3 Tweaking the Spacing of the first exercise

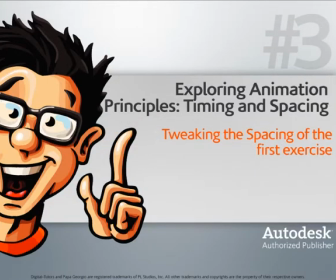0s
Now that we've fine-tuned the timing of our point animation, let's go ahead and finish it by tweaking our spacing.
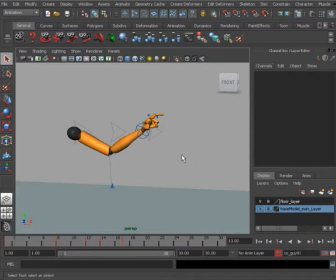9s
The scene is timing spacing point work in progress 02. Okay, so again, we have the timing down. All right, this is looking really good. Let's go ahead and tweak the spacing. So what I like to do from here is actually turn off the character set so we can focus on
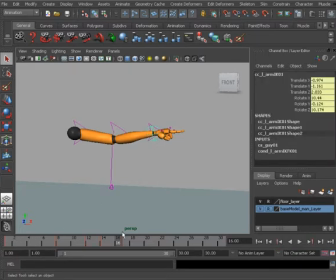28s
separate controls and the keys that are tied to those controls rather than our keys that are tied to each of our controls tied to that character set. All right, so it's just a way of just now isolating our controls and tweaking their animation even further.
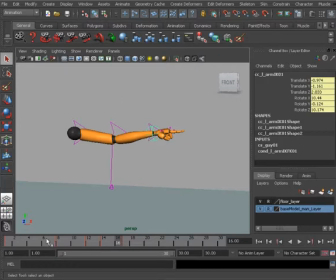44s
All right, so when we get to this step, what we want to consider doing is working on the major parts of the character and then finishing up by tweaking the less noticeable areas.
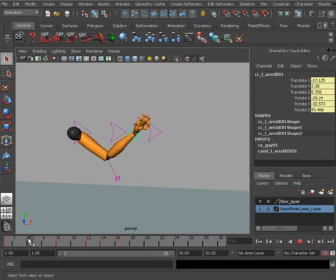59s
So we'll start with the wrist. I say we can go ahead and add some nice follow through and overlapping to this wrist. So we have something less rigid, something more fluid in the end. So with that said, I'm going to go ahead and open up the graph editor, and so we can work with this more conveniently,
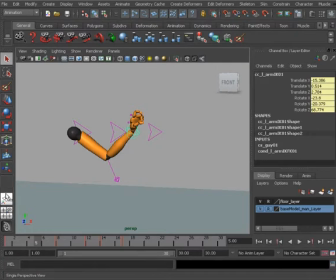78s
I'll actually head over to our panel presets.
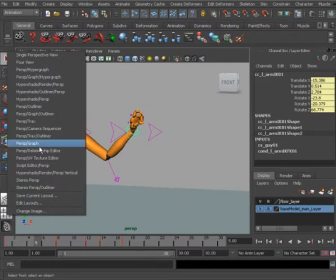82s
I'll right click on the 4-view panel here, and I'll go ahead and switch this to perspective graph.
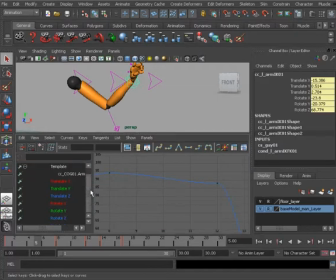88s
Okay. All right, from there, we're just going to be animating the rotate Z of the wrist. Hey, that's all we need to worry about here, so I'll go ahead and focus on its F curve, and I'll go ahead and press the F key in the graph editor. All right, so let's say we get to working on the fluidity of this wrist.
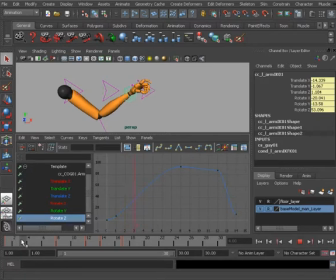107s
So as the arm is starting to bend back, let's say we go ahead and have the wrist bend down for follow through. So on frame 4, we'll go there, we'll select the rotate Z axis, and notice how we get the constraint rings showing up. Now this is our gimbal constraint ring.
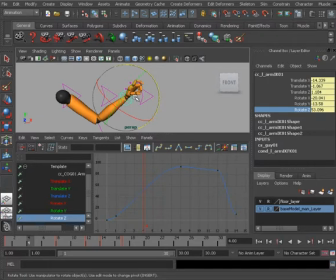126s
Okay, we can access this by holding down the E key, holding down the left mouse button, and choosing gimbal. Or another way is to simply choose the axis from the channel box. Alright, so once we have that selected, we can now go ahead and on frame 4 rotate that wrist down.
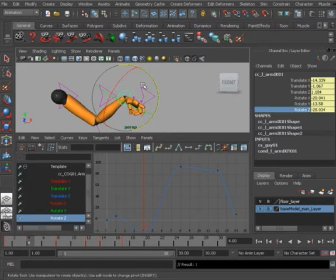145s
And make sure we're doing it this way so that we're only animating in this axis. Alright, if we were to, let's say, move to our rotate tool with it set to local mode, notice as we rotate in its Z-axis, if you take a look at our channel box, we could see all of those values changing,
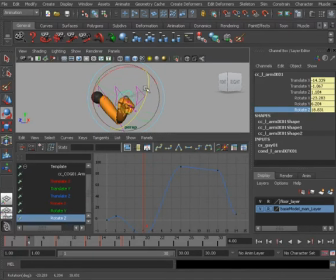164s
which is not too good because we want to make sure we're animating with the cleanest methods possible. Alright, so if we only need to animate in one axis, let's go ahead and animate in that one axis so that we don't have a clutter of keys to clean up later.
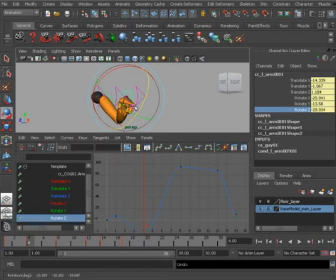181s
Alright, so I'm just going to go ahead and undo that and go ahead and select the rotate Z axis again. Alright, so we have some follow through where the wrist is rotating down, and now as it rotates up for the anticipation to the point, I'd say we can go ahead and take that key on frame 8 and delay it just one more frame for our overlapping action.
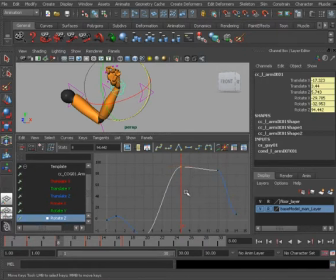201s
Even one frame would suffice. So with the key selected, you can go ahead and hold down Shift, hold down the middle mouse button, and just drag one frame to our right to delay that. And notice what we get.
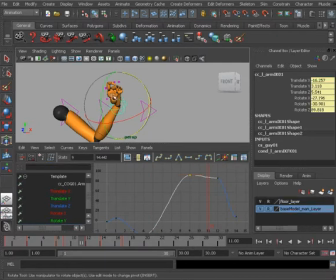216s
Alright, great. Now to fix the fluidity of our wrist animation, let's go ahead and take that key on frame 12. We'll select the out tangent handle, and we'll middle mouse button and click and drag downward so we can get a better arc.
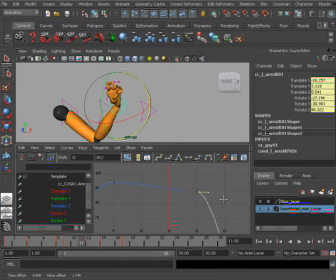231s
So that we don't get a pause as we would had we have left our tangent handle the way it was before.
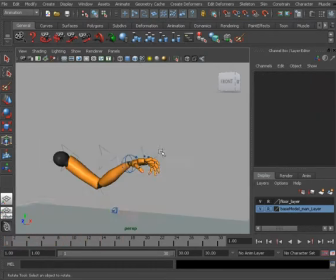239s
Okay, great. So let's go ahead and take a look at our animation. We'll hit play. Beautiful. It's really coming together. Alright, so I'd say that's it for the wrist.
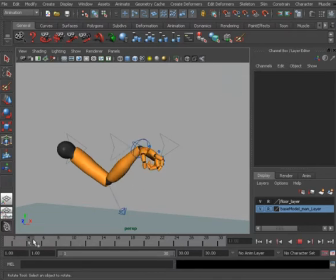249s
Let's go ahead and work on our last task, which is going to be the index finger.
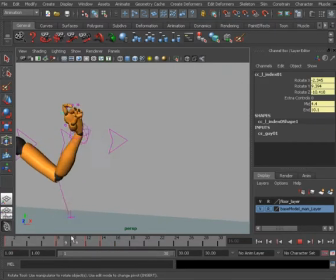256s
Okay, so for this, I'd say it looks pretty good, but we can fine tune this some more. Let's say we work on its follow through and overlapping action by taking this key on frame 14 and just delaying it just one more frame down.
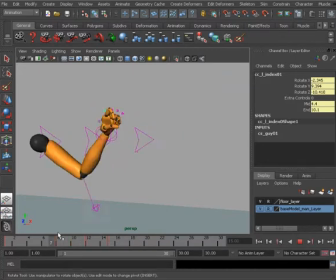270s
Alright, so it's delayed from the rest of the hand. And notice what we get, something more realistic. Okay, by adding that slight delay. And now to really bring this animation home, we can add a follow through smear frame.
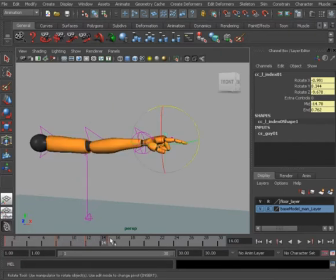289s
To do this, let's go one more frame, or one frame before our major point pose on frame 15. So we'll go to frame 14, And what we'll do here is really bend this finger back.
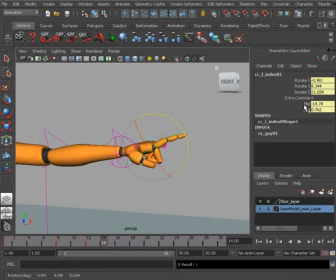303s
Let's go to the rotate Z. We'll rotate the index finger back. We'll go to the mid attribute, bend that back, and the N attribute. All right. So by doing this, here's what we end up with.
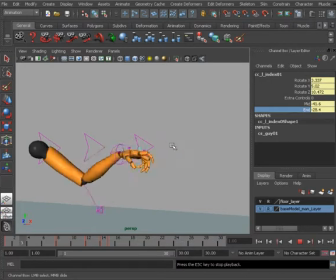317s
All right, we get this nice little smear follow through out of that index finger. All right, and there are other ways of animating a smear, the actual smear controls that deform our character's mesh,
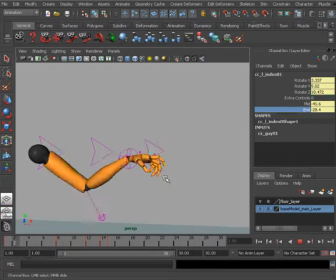332s
but this is just a quick trick, a quick technique for adding that if you don't have those type of controls. All right, great. So there we have it. We have the point animation fine-tuned, and notice how quickly we're able to do that as well.
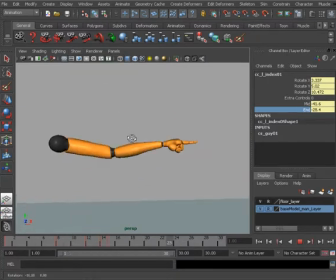347s
But what we should take from this is just understanding how important timing and spacing is, and also we've learned a technique for getting our timing down. Again, use rhythm. Go ahead and hum out the beat, making sure that that's down packed, and then from there,
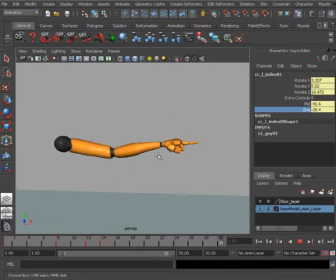363s
go ahead and fine-tune by tweaking out your spacing to get something more entertaining to watch in the end.